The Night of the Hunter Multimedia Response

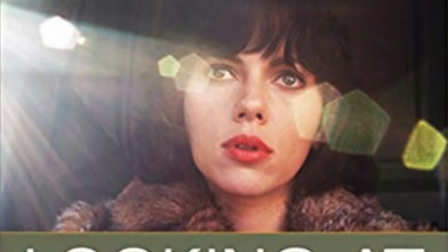[0:00]
Barsham and Monahan's Looking at Movies define cinematography as the process of capturing moving images on a film or digital storage device.
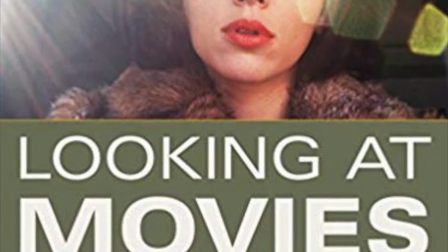[0:09]
Cinematographers are tasked with utilizing various techniques that incorporate the angles, heights, and movements of the camera in order to convey the narrative and the underlying message.
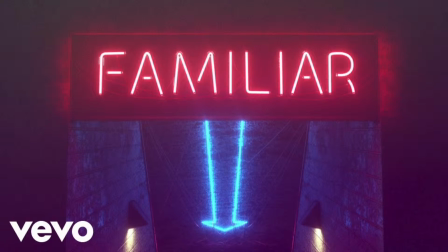[0:18]
Two such film techniques that cinematographers implement in their films are familiar image and lighting.
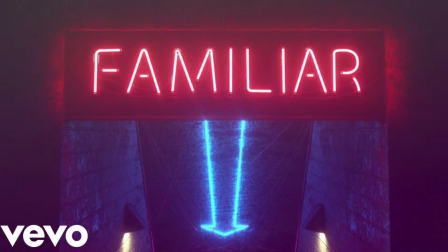[0:23]
Familiar image is defined as any image that is periodically repeated throughout the duration of the film to help stabilize the narrative.
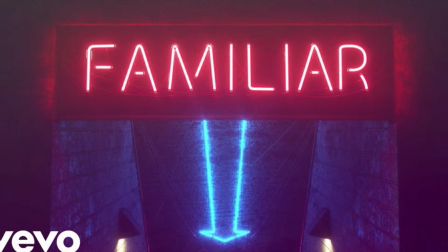[0:30]
The familiar image repetition can be used as a stabilizer within a single highly fragmented scene to help connect a
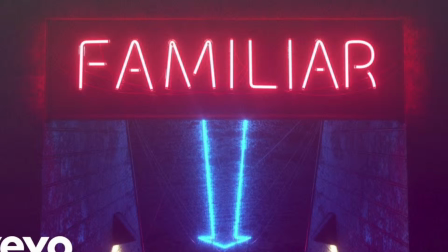[0:37]
complexity of narrative elements and imagery, as well as remind the audience of key ideas at play in the scene.
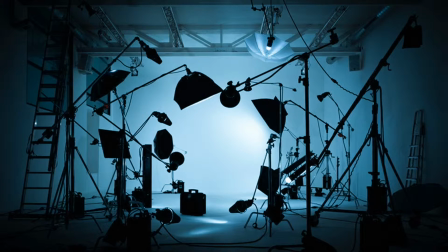[0:44]
Lighting is defined as the balance of illumination and darkness in a particular scene.
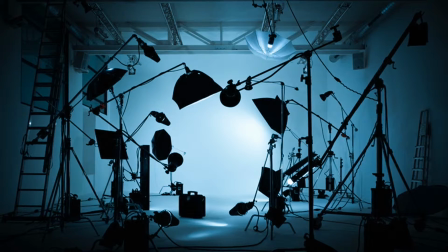[0:50]
Lighting is much more than just bright and darkness. It sets the foundation and is a key factor to shoot a successful film.
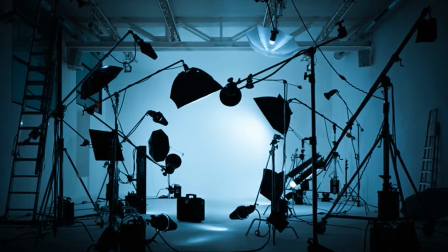[0:57]
It sets the mood and reflects the genre of a film. It allows viewers to have an understanding of how to feel emotionally.
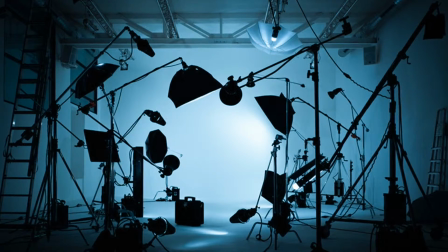[1:04]
Through the usage of various lighting techniques, such as 3-point high-key and low-key lighting,
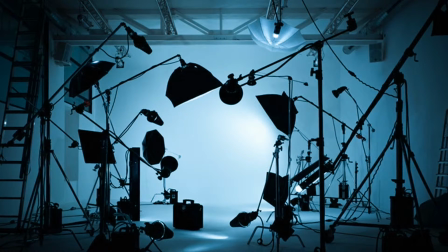[1:10]
cinematographers are able to develop the general atmosphere of character, scene, or film and convey messages to the audience.
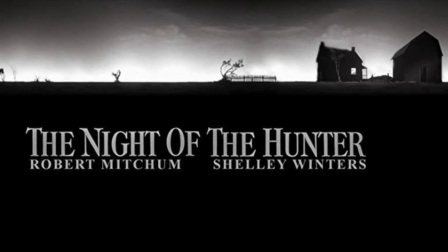[1:20]
One such movie that relies heavily upon familiar image and the effects of lighting is The Night of the Hunter.
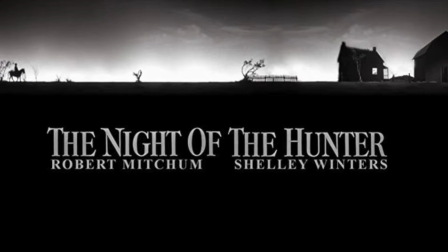[1:26]
The American Gothic, biblical tale of greed, innocence, seduction, sin,
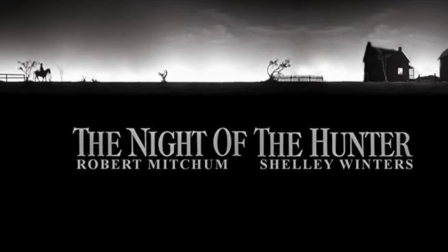[1:30]
and corruption was adapted for the screen by famed author and writer James Agee in 1955.
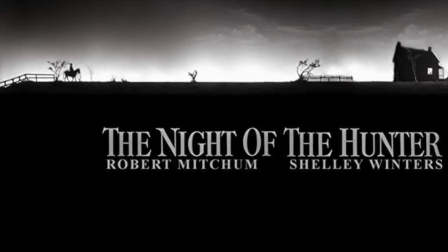[1:38]
Although one of the greatest American films of all time, it was both ignored and misunderstood at the time of its release.
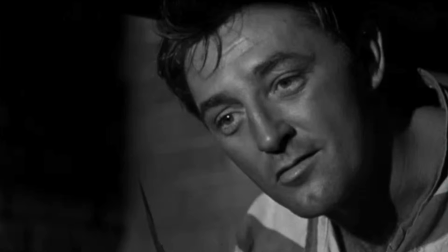[1:45]
The film tells the haughty story of religious fanatic, serial killer Reverend Harry Powell,
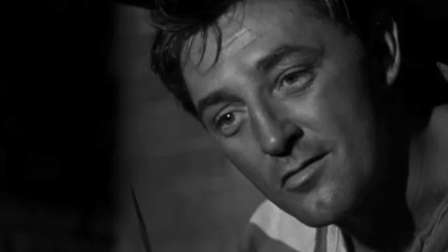[1:51]
played by Robert Meacham, who targets women that succumb to their sexuality, deeming them as the epitome of evil.
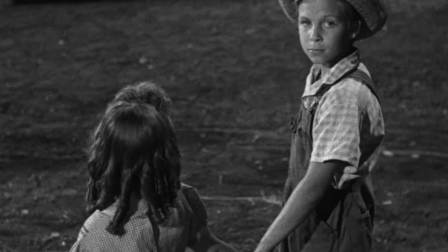[1:58]
In prison, he learns of $10,000 of stolen cash stashed with a man's family, and he schemes to retrieve it by any means necessary.
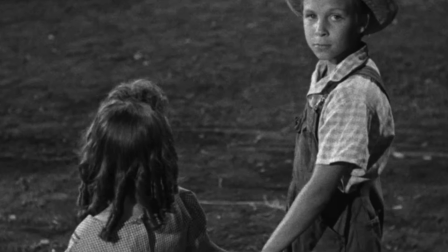[2:06]
The family, a mother and 2 kids,
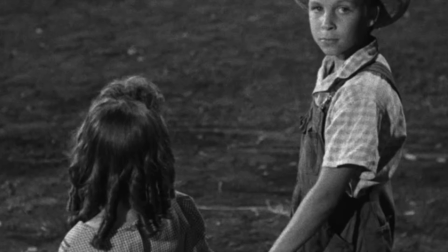[2:09]
all face their own personal challenges as they drive to meet expectations of others and are all brought to their merit's end by the closing of the movie.
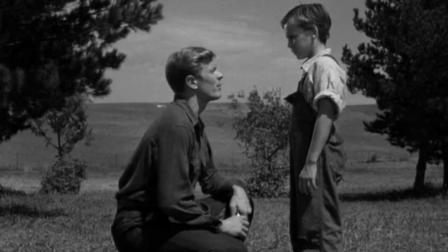[2:16]
The repetition of familiar images found through the film, however, the main incorporation of the technique is in the beginning and end of the film.
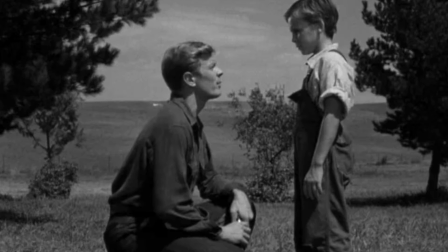[2:25]
Charles Lawton and Stanley Cortez, the cinematographer, utilized familiar image to show John's childlike innocence and uncertainty in the
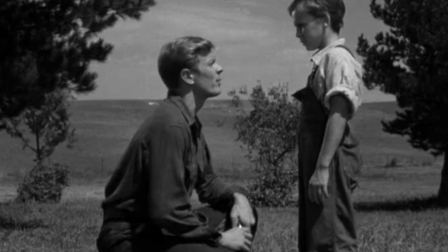[2:33]
beginning scene of the film where John's father is being arrested for robbery.
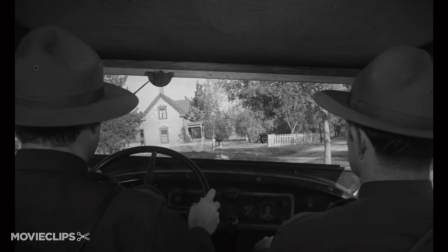[2:38]
The shot starts with the audience being shown a camera angle capturing the back of the police car as it pulls into the driveway of Harper's house.
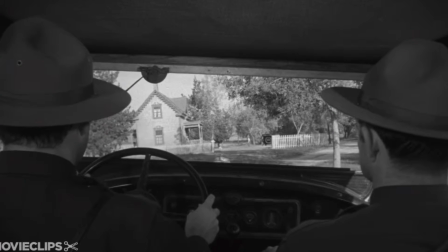[2:46]
The shots in action then subsequently follow as Ben Harper gets hit, taken down, and cuffed.
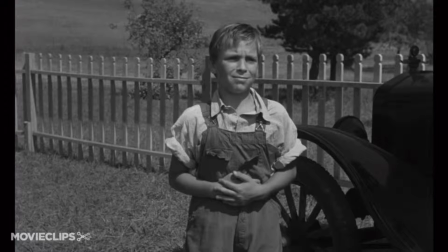[2:51]
The camera then shifts to John, reacting with a grimace as he clutches his gut and utters, don't, Dad."
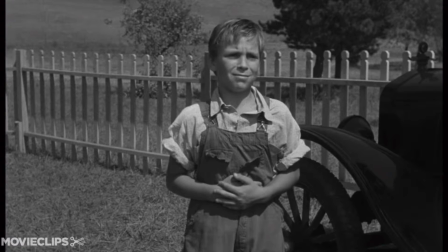[2:58]
As the scene is unfolding, the shot duration is also becoming quite shorter, reflecting the urgency and anxiety that the audience and John are feeling in the moment.
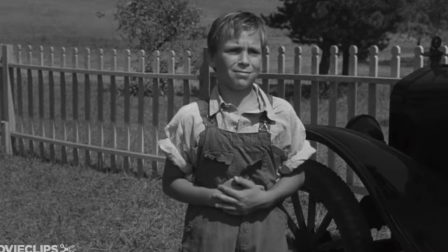[3:07]
This scene is identically reproduced at the end of the movie when Reverend
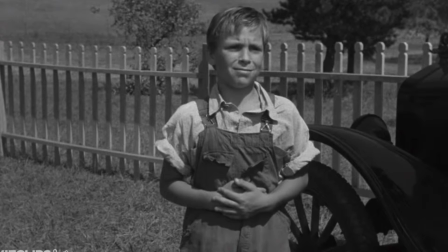[3:12]
Harry Powell is being arrested for his ironically high number of crimes.
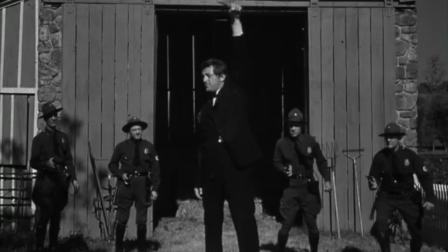[3:17]
Whilst the scene is unfolding, the audience is taken on a cyclic journey back to the beginning of the film when Ben Harper was arrested.
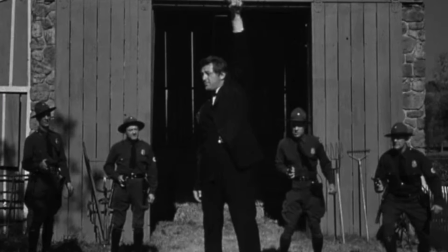[3:25]
The camera angle starts from the back of the police car as it's pulling into the driveway. The same shot pattern and duration unfolds as Powell is being arrested,
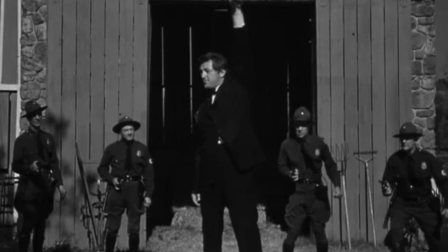[3:34]
and John's reaction remains consistent to his reaction of his dad being arrested as he clutches his gut and yells, don't.
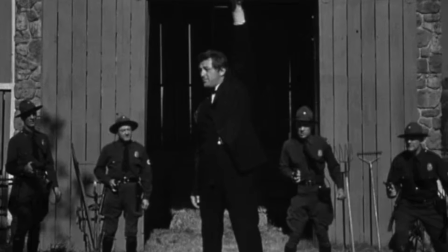[3:42]
Needless to say,
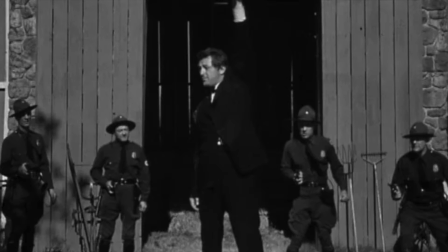[3:43]
the awe of the moment comes with a puzzling thought as to why John reacted in the same distraught way to Powell being arrested as he did with his father.
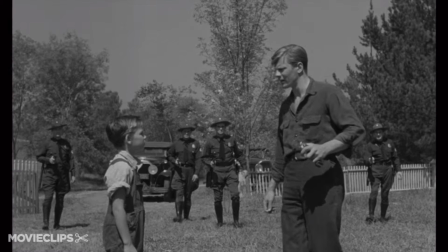[3:52]
Cortez uses familiar image to display how John's memory and emotions of his father's arrest was brought back up when seeing Powell's.
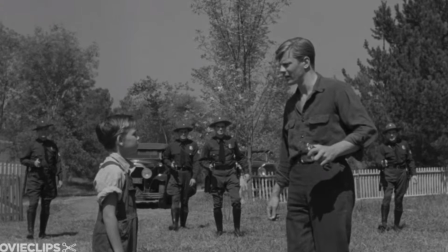[4:00]
This repetition displays John's anger at his father's actions as
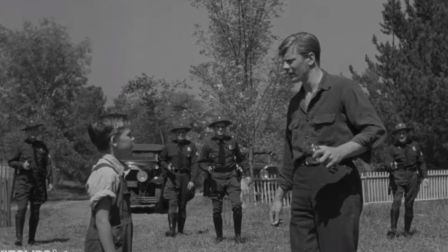[4:05]
they wiped their childhood innocence and replaced it with the greed and evil that surrounds money.
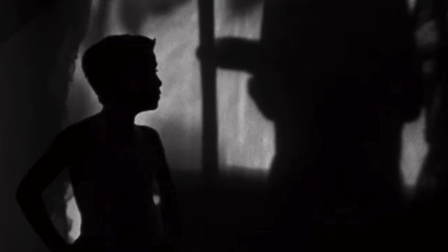[4:10]
Lighting techniques are also found quite evenly and methodically incorporated into the cinematic scheme of many scenes in The Night of the Hunter.
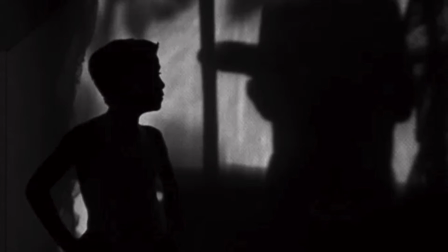[4:18]
Much of the story is told through symbolic lighting techniques, such as silhouettes and various angles of lighting.
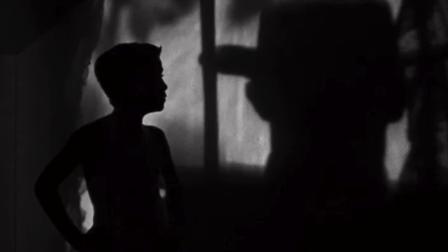[4:24]
Many powerful tools of design and composition give The Night of the Hunter a unique and memorable mise-en-scène,
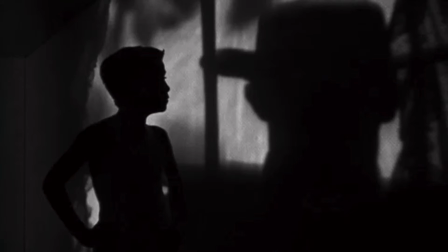[4:30]
but above all, lighting catches the viewer's attention and conveys certain emotions and associations for certain characters,
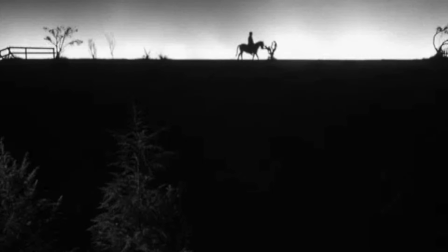[4:36]
such as the antagonist, Mr. Powell. For instance, silhouettes are commonly used to convey moments of fear to the movie's viewers.
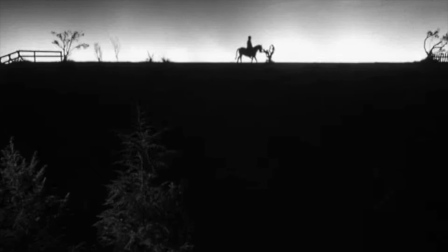[4:45]
Silhouettes are incorporated several times during the night-long chase scene, in which Harry Powell relentlessly pursues the children down the bank of the river.
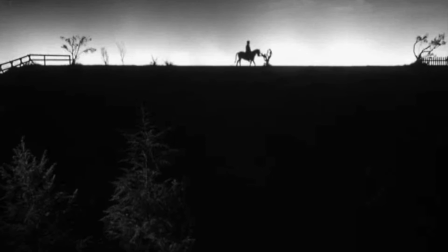[4:53]
Again, when he shows up on horseback outside the barn where John and Pearl are hiding.
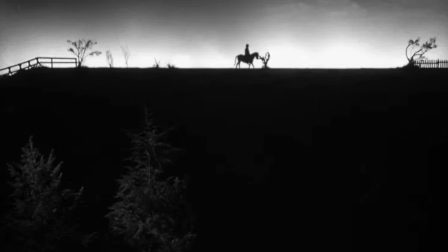[4:59]
By reducing facial expressions or any other human characteristics of Harry Powell to a blackened figure, Mr. Powell takes on the appearance of a sinister monster climbing over the hill with no seeable emotions or sympathy.
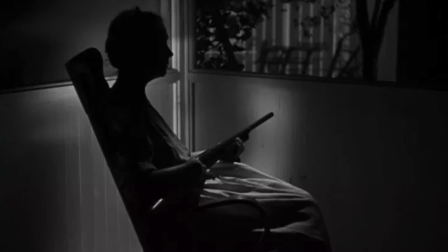[5:13]
Contrastingly, a silhouette of Miss Cooper shows the fear that Harry Powell has for her and empowers Miss Cooper. By lighting Miss Cooper in the same way that the preacher has been lit,
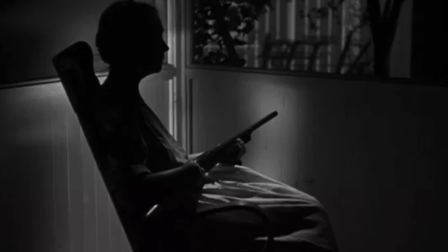[5:23]
the viewer can compare the strength that the preacher has over the children to the strength that Miss Cooper has over the preacher.
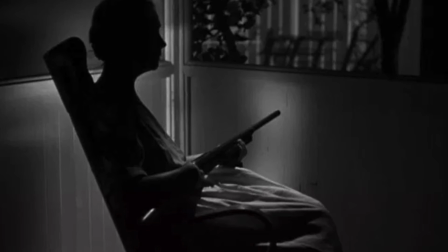[5:31]
Similarly, lighting or lack thereof commonly conveys the danger and mysteriousness of Harry Powell.
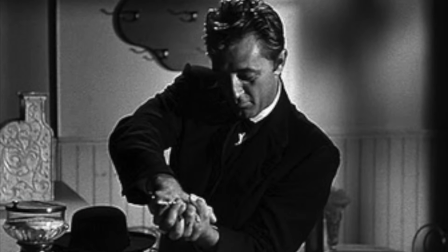[5:37]
By lighting Harry harshly from above, his face usually has distinct shadows and gives the viewer a sense of that something is mysterious and deceiving about Mr. Powell,
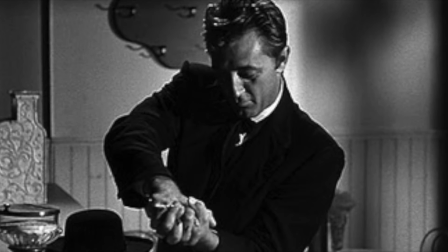[5:47]
and that something might be missing from his humanity.
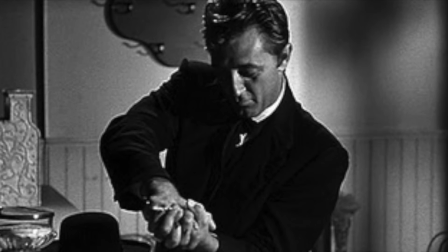[5:51]
In the scene where Mr. Powell explains his tattoos of love and hate to Pearl and John and their mother and grandparents,
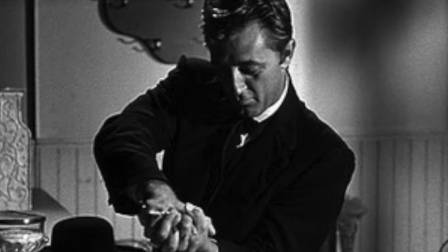[5:57]
the phony preacher is lit from the right so that only half his face is illuminated and the other half is consumed in shadows.
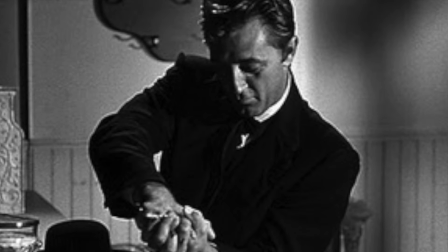[6:05]
Mr. Powell tells the story of good, Miss Cooper and the children, versus evil, Harry Powell,
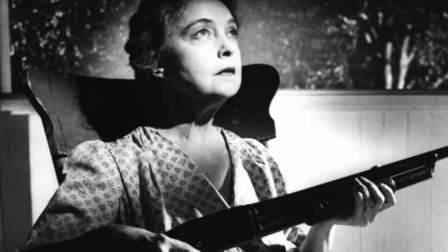[6:11]
and that love and hate wrestle with one another, but inevitably love conquers hate.
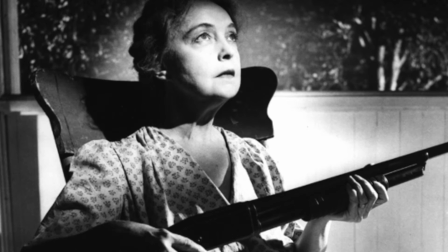[6:17]
Unlike Harry Powell, Miss Cooper is usually lit with softer light, which illuminates her whole face and sometimes gives the appearance of a halo over her head.
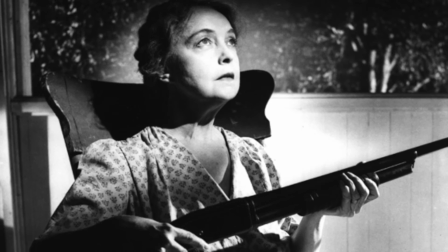[6:25]
The somewhat obvious effect of this type of lighting gives Miss Cooper a wholly honest look and association.
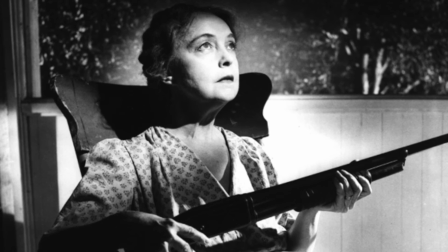[6:32]
By lighting her whole face, the viewer gets the feeling that she has nothing to hide, unlike the preacher, and the halo lighting makes the audience feel that she can be trusted.
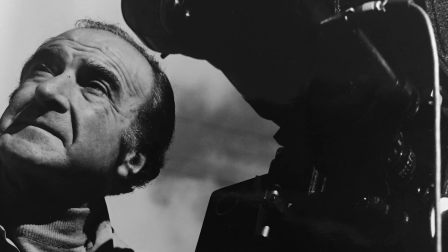[6:41]
Stanley Cortez is an American cinematographer who has been recognized for his beautiful incorporation of lighting techniques within his films,
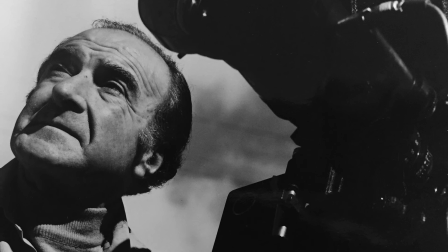[6:48]
demanding the praise of both the audience and esteemed figures in the film industry such as Orson Welles.
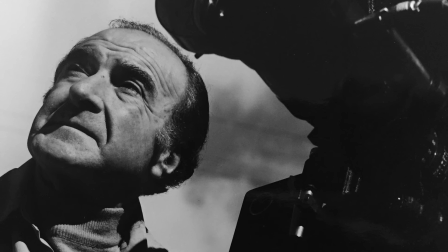[6:54]
His career was a roller coaster ride of success and failures, however.
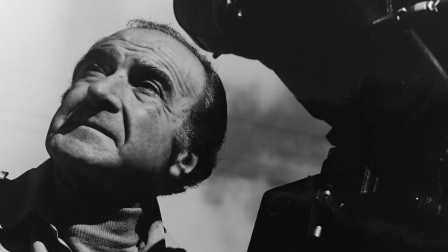[6:58]
With much of his success coming in the middle of his career, Cortez did not enjoy much success during the last part of his career.
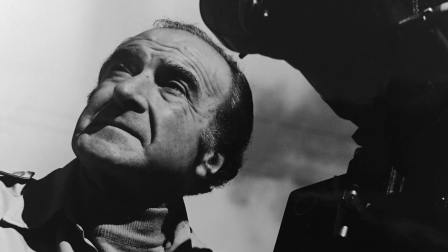[7:04]
Stanley Cortez often said that light was an incredible thing that can't be described, and that every day he learned something new about it.
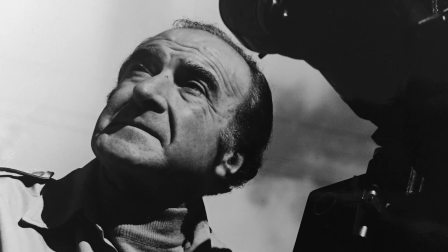[7:12]
He further maintained that only two of the directors he's worked with understood it, Orson Welles and Charles Lawton.
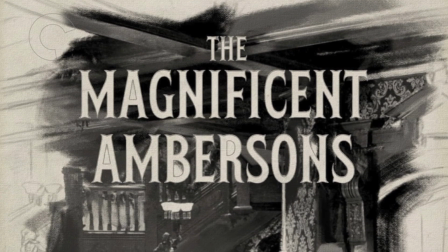[7:20]
Another great movie captured by Cortez is The Magnificent Ambersons.
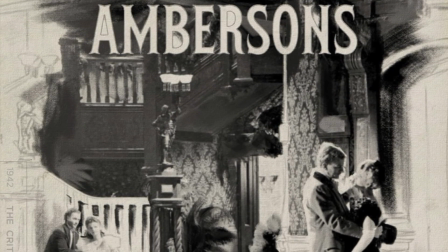[7:24]
This film embodies the presence of Cortez's masterful work with lighting and shadows.
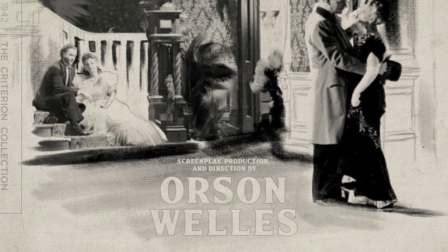[7:30]
The imposing presence of darkness of the film's later scenes adds to the foreboding fatalism felt in George's life,
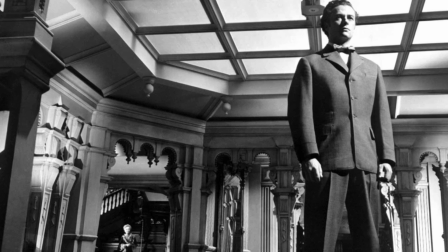[7:37]
and the manner in which shadows cut across the scenery and actors
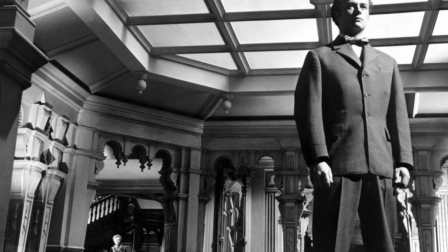[7:42]
illustrate the fracturing of the family and the instability they have fallen into.
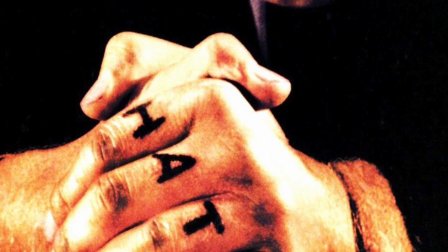[7:47]
All in all, The Night of the Hunter is a movie that utilizes and embodies everything that is impressive with the techniques of familiar image and lighting.
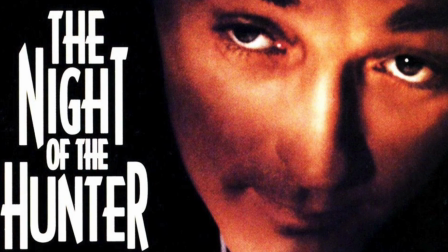[7:54]
Despite the lack of success this movie experiences with its mass audience, the critics recognize it as it truly is, a great American film.